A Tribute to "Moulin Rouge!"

Hello there. Believe it or not, some 20 years ago, the movie musical was considered a dead genre. Oh, animated movies tended to do well, but Hollywood really was not all that interested in pursuing big, lavish musicals. Thankfully we're not in that era anymore, and this year we have three big musicals that will be released on screens worldwide, including a new adaptation of Annie that I think has good chance of being an improvement over the earlier version. However, the movie musical might still be dormant were it not for an Australian filmmaker with an interesting vision and love for the genre. The result was Moulin Rouge, which I think is one of the best musicals of the past 15 years.
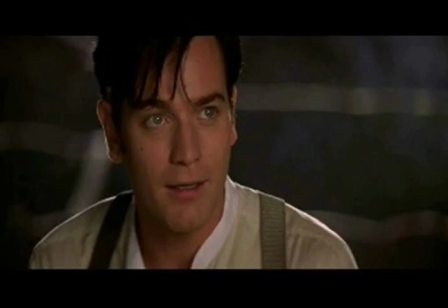(0:48)
Moulin Rouge is your pretty basic love story of star-crossed individuals who fall in love at first sight.
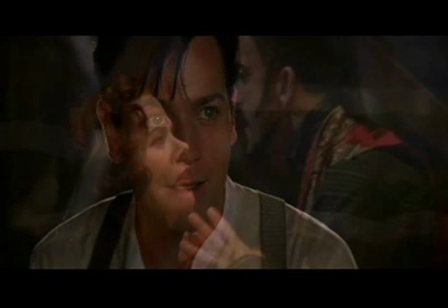(0:55)
The story doesn't present anything new, as it borrows elements from Greek mythology, Romeo and Juliet, and others.
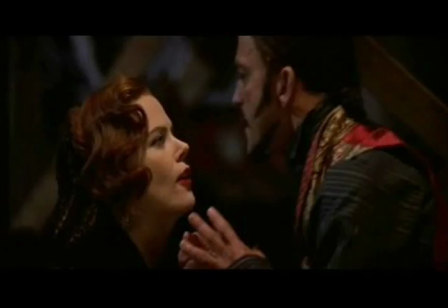(1:02)
However, even the most unoriginal story can work with the right execution.
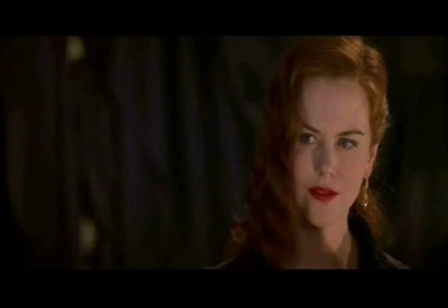(1:06)
And director Baz Luhrmann does a pretty superb job of doing just that, mainly because he himself is aware how tired and true this tale is.
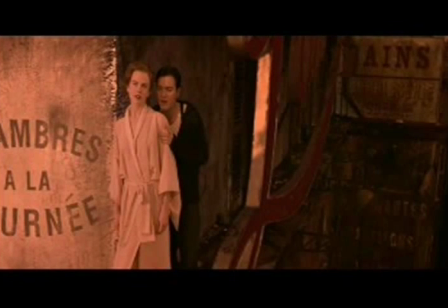(1:15)
The movie is even about a group of people putting on a big, lavish musical that slightly pokes fun at the big, lavish musical we're watching. In the middle of all this is the love story between Christian, the struggling writer, and Satine the courtesan.
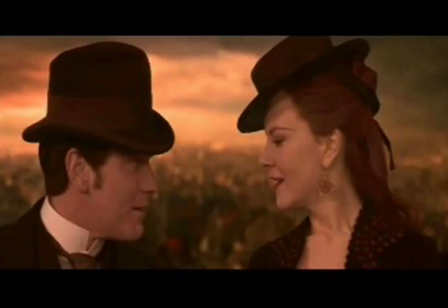(1:30)
While these are the typical archetypes of star-crossed lovers, there is a genuine chemistry between the two that makes their relationship believable.
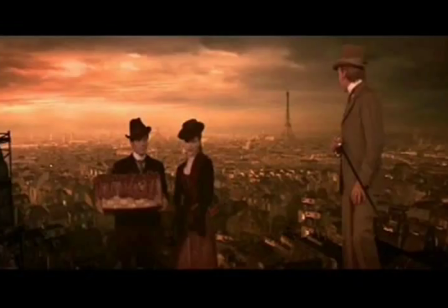(1:39)
This is aided by the fantastic performances by Ewan McGregor and Nicole Kidman, who both manage to show both the comedy and tragedy instilled in their characters.
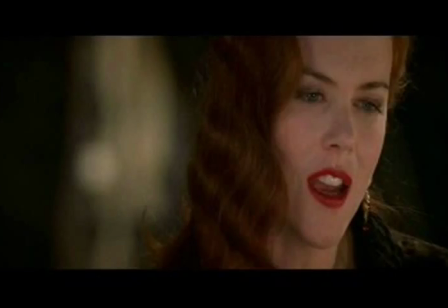(1:49)
It's also appropriate that the two faces of Greek theater masks are part of Christian and Satine's portrayals,
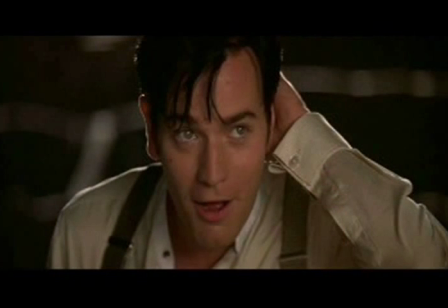(1:55)
as they are inspired by characters from Greek legends. As the story veers more into tragedy as her topokulosis gets worse,
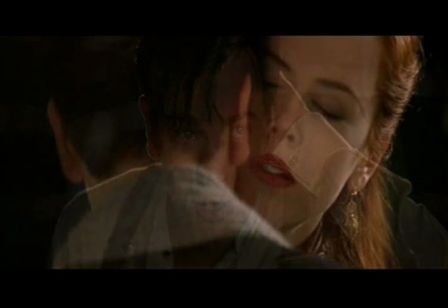(2:03)
it gets sadder and sadder, and because we've gotten to know these two, as the story goes on, the final result is really heartbreaking.
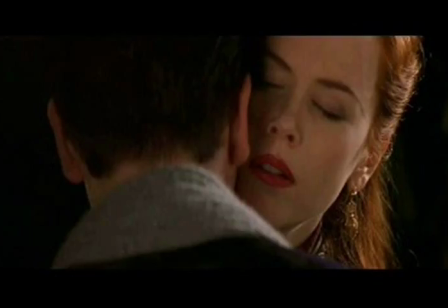(2:11)
Even though we know it's coming due to the revelation at the beginning of the film,
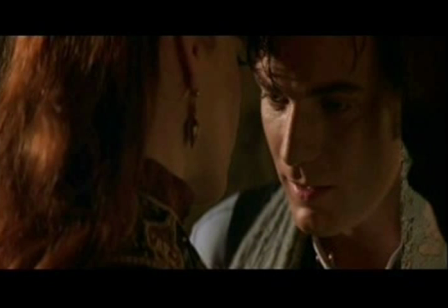(2:16)
it's nonetheless somewhat unexpected, and the emotions really pour through in the performances. That's a typical love story and still manages to hit emotionally is a key to the success of Moulin Rouge.
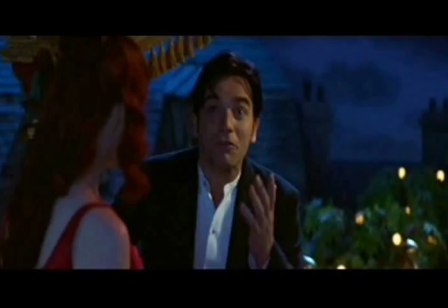(2:28)
The other element that makes Moulin Rouge work are the spectacular musical numbers. The level of preparation that goes into any musical sequence is right up there on the screen, with Lerman pulling out all the stops.
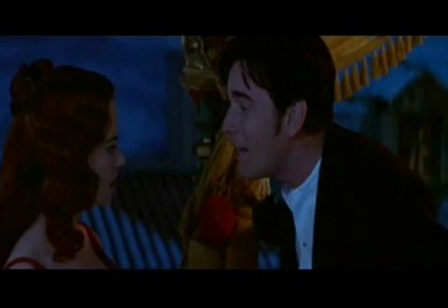(2:39)
My favorite number is definitely the Elephant Love Medley,
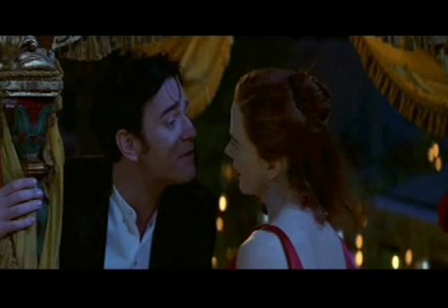(2:43)
in which Christian runs through a series of established songs including Up Where We Belong, I Will Always Love You, and All You Need Is Love, each combining seamlessly and sung impressively by McGregor and Kidman.
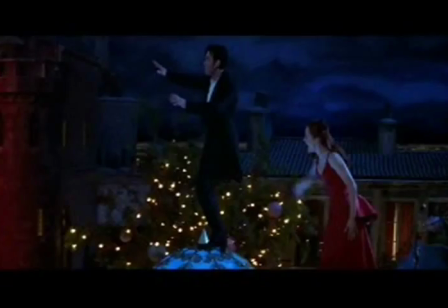(2:54)
It shows how careful care was taken to have the songs fit in with the story and characters, not just randomly selected from a jukebox playlist.
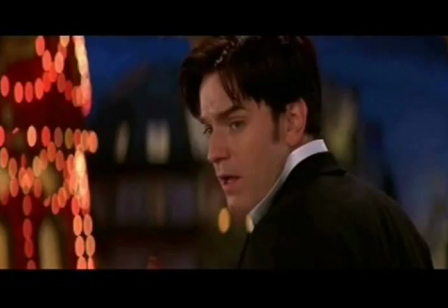(3:03)
The sequence for your song is also amazingly photographed and is also cleverly integrated into the plot to showcase Christian's poetic abilities,
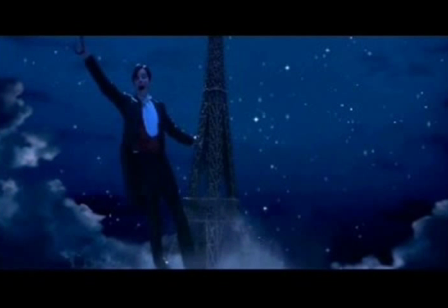(3:11)
even though we the audience know Elton John actually wrote this song. However, the fantastical element that surrounds Moulin Rouge allows us to buy into this.
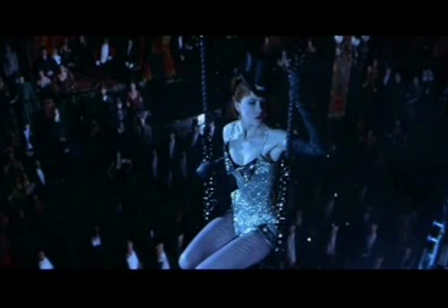(3:21)
Nicole Kidman's rendition of Diamonds Are a Girl's Best Friend is also amazingly choreographed, with a lot of impressive wire work,
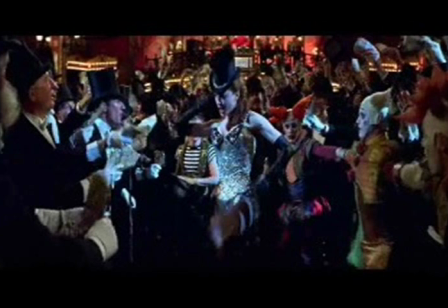(3:27)
and there I say I actually like this version more so than the famous Marilyn Monroe performance.
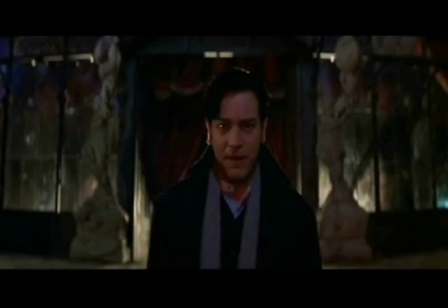(3:34)
The Roxanne Tango sequence displays an impressive dance that builds and builds, perfectly combining the dance and song with the inner turmoil being felt by Christian and his
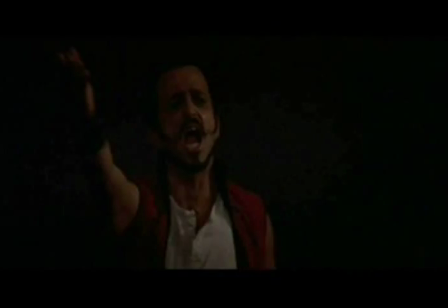(3:44)
conflict as he struggles with his love for Satine and the knowledge hanging in the back of his mind that she is,
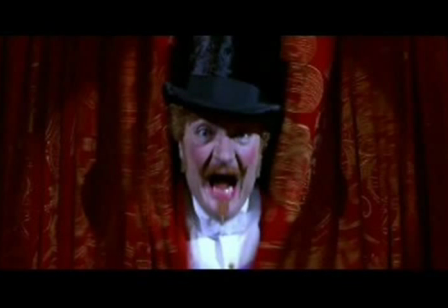(3:50)
in fact, a prostitute. The first scene set in Moulin Rouge is a particularly well-edited mix of Lady Marmalade and Smells Like Teen Spirit that really lunges us into this world,
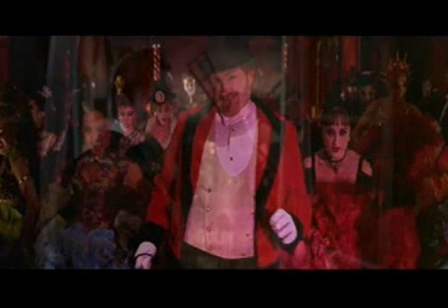(4:01)
though it admittedly does take a little while for it to do that. It should be noted that Moulin Rouge is a hard movie to get into at first.